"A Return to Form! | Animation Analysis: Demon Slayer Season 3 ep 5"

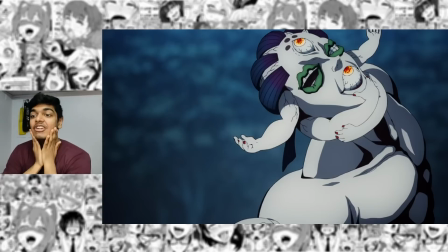There's so much thought put into every single motion that Gyoko makes.
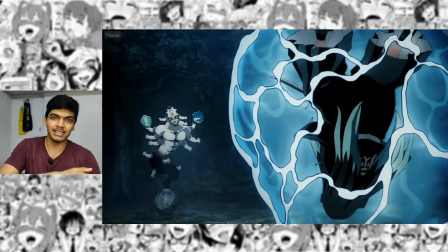I have no idea why Gyoko is in upper moon 4 and the huntengo I think the other thing is named why that thing is in upper moon 5 because Gyoko is just a far superior demon at least from what we've seen so far and it's very refreshing to see a demon who's not
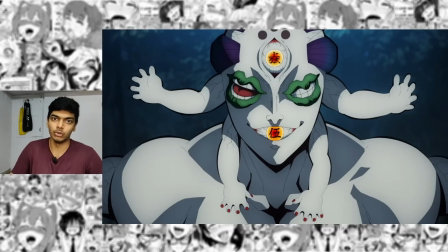just, I am physically far superior to you, right? That's what Akaza was, that's also what Gyutaro was. But Gyouko is not like that. You cut Gyouko's head, he dies. But he's just far superior because his blood demon arts are just so cunning.
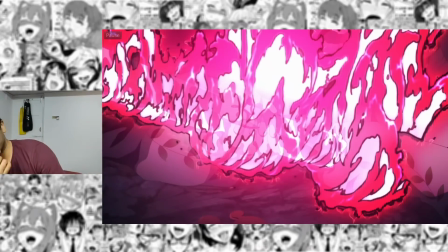He's a true artist. Back here. And this is what I was talking about. Remember what I said about the importance of good 2D effects animation?
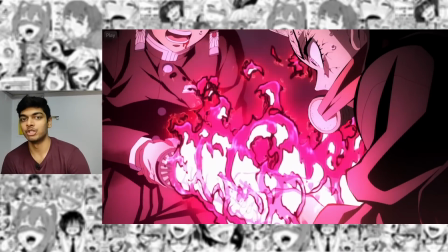Tell me that would look half as good if it was CGI. And the affordable theme they know that as well.
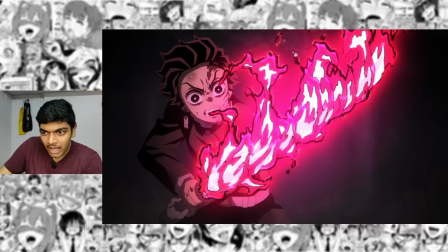That is some of the most gorgeous fire I've seen in anime. The outlines of the fire, the wobbly effects, it looks really good.
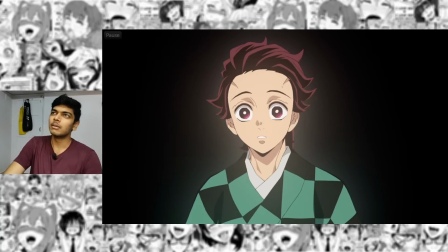I don't know who this guy is, it's definitely not Tanjiro's dad because his name is different I think. Tanjiro's dad is named Tanjuro if I'm not mistaken and this guy is not Tanjiro plus he does not have that scar that Tanjiro's dad had and this is not Tanjiro's mother either right?
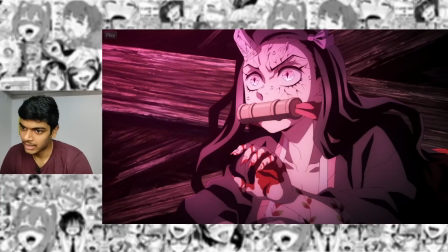I wish they had more unique character designs but hey what can you do and then i don't know what kind of expression this is on nezuko it's
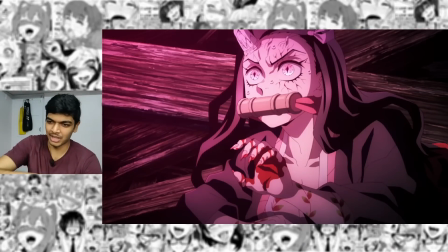like she has seen this before as well she's trying to emulate that or maybe she's just doing it on a whim yeah the flow of fire
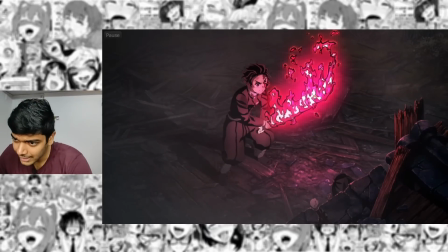is really well animated uh how many layers of color one two three three color
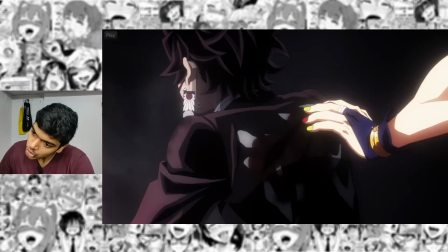layers plus the outline makes it four so that's tengen nezuko
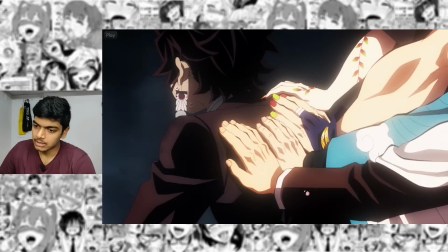urokodaki and i'm assuming this is rengoku right because
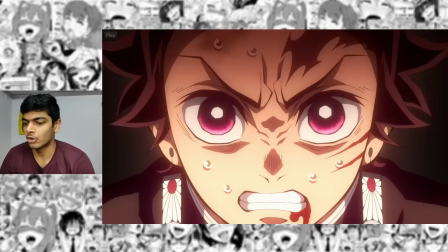he's the only one who wears the cape like that across his arm nanaka using affordable's resources to the maximum
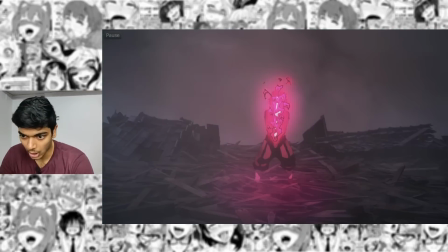efficiency here again, the CGI background looks outstanding. So many individual components of the CGI background.
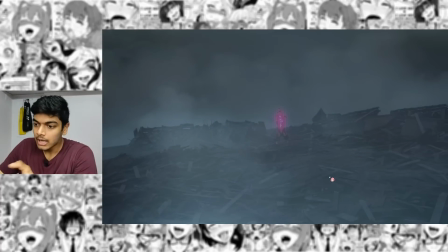It's all right. It does not look like flat textures. It looks like the wood planks all have depth to them. And it also truly feels like Tanjiro belongs in that space. And another zoom in with the 3D.
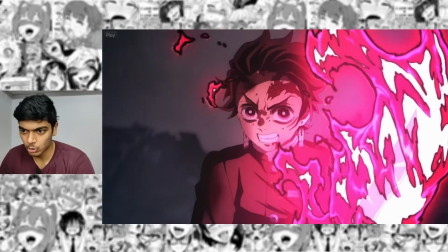Really cool sequence.
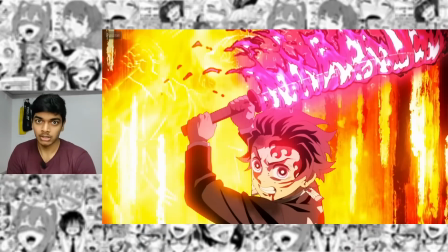his gets the scar upgrade i don't know how that works biologically but i don't care this shot is amazing but the genga
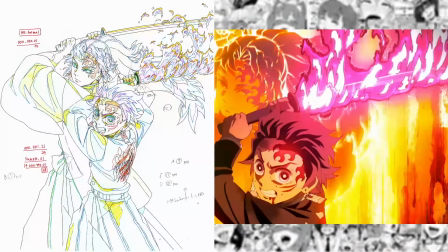for the short is even more impressive the genga for the short has the full body of the both the characters so i don't know why they only show this much in
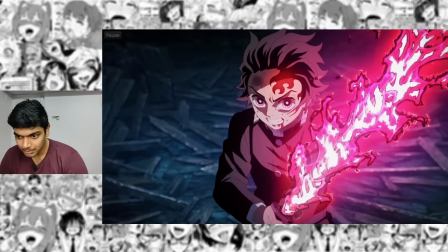the final version i guess because it's starting yes because the scene starts from all the way down the bottom and it's panning upwards
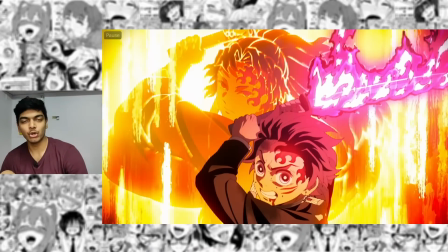because it's panning upwards that's the reason there's the full body shown in the genga but that's kind of wasted effort another thing i do want to talk about is the
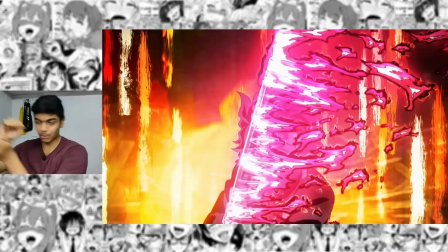way the fire moves here the way the fire catches up to the sword as he just pulls it across him i've seen fire up close a lot i have performed fire
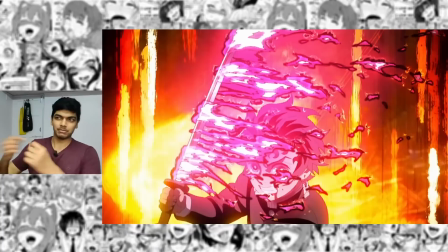stick rotation it's very scary but once you get into the field it's just like regular stick rotation so it's nothing special but
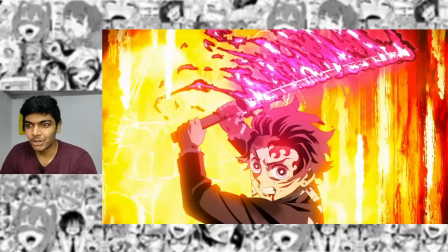this is how it works fire is very heavy heavier than you would expect so it has it takes a lot of time to catch up to the stick in this case of sword.
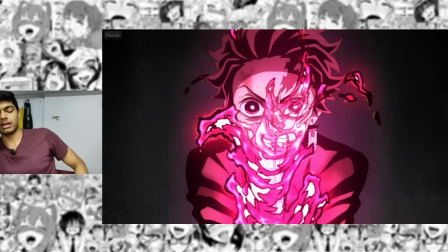Abe scene. So yeah, I just broke down Nozuma Abe's animation techniques, all of that in my previous video. So I'm going to try and keep this brief. I could talk for an hour about the sequence, but I'm not gonna.
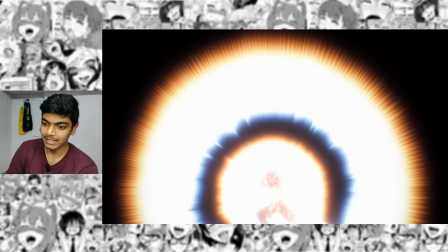And sun halo dragon, of course, impact frames Nozuma Abe. He literally draws a sun halo and then he shows the dragon as well.
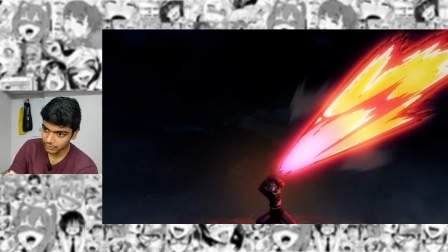He builds anticipation and then releases it via impact frames. Beam of energy being released and then the dragon forms.
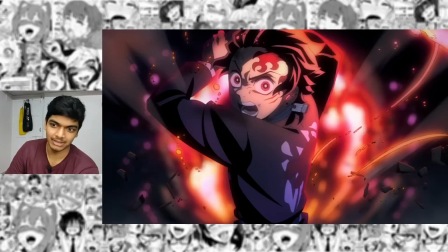Already an incredible amount of particle effects here, but I mean it's Abe. Look at the drawings, they're so fucking good.
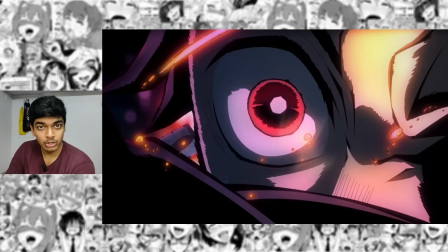It's Abe. I'm assuming there's gonna be an eye closeup next. It's Abe.
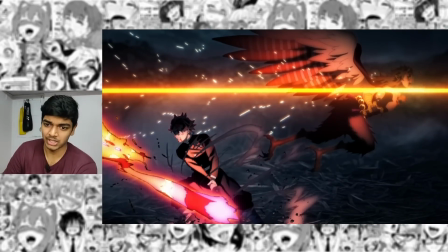Smooth as butter. So much of it is done in once again. The way that transitions into this cut is very cool with the impact frame.
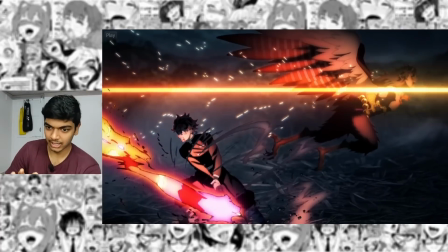He's building anticipation after the cut again right? Boo! All of that build up.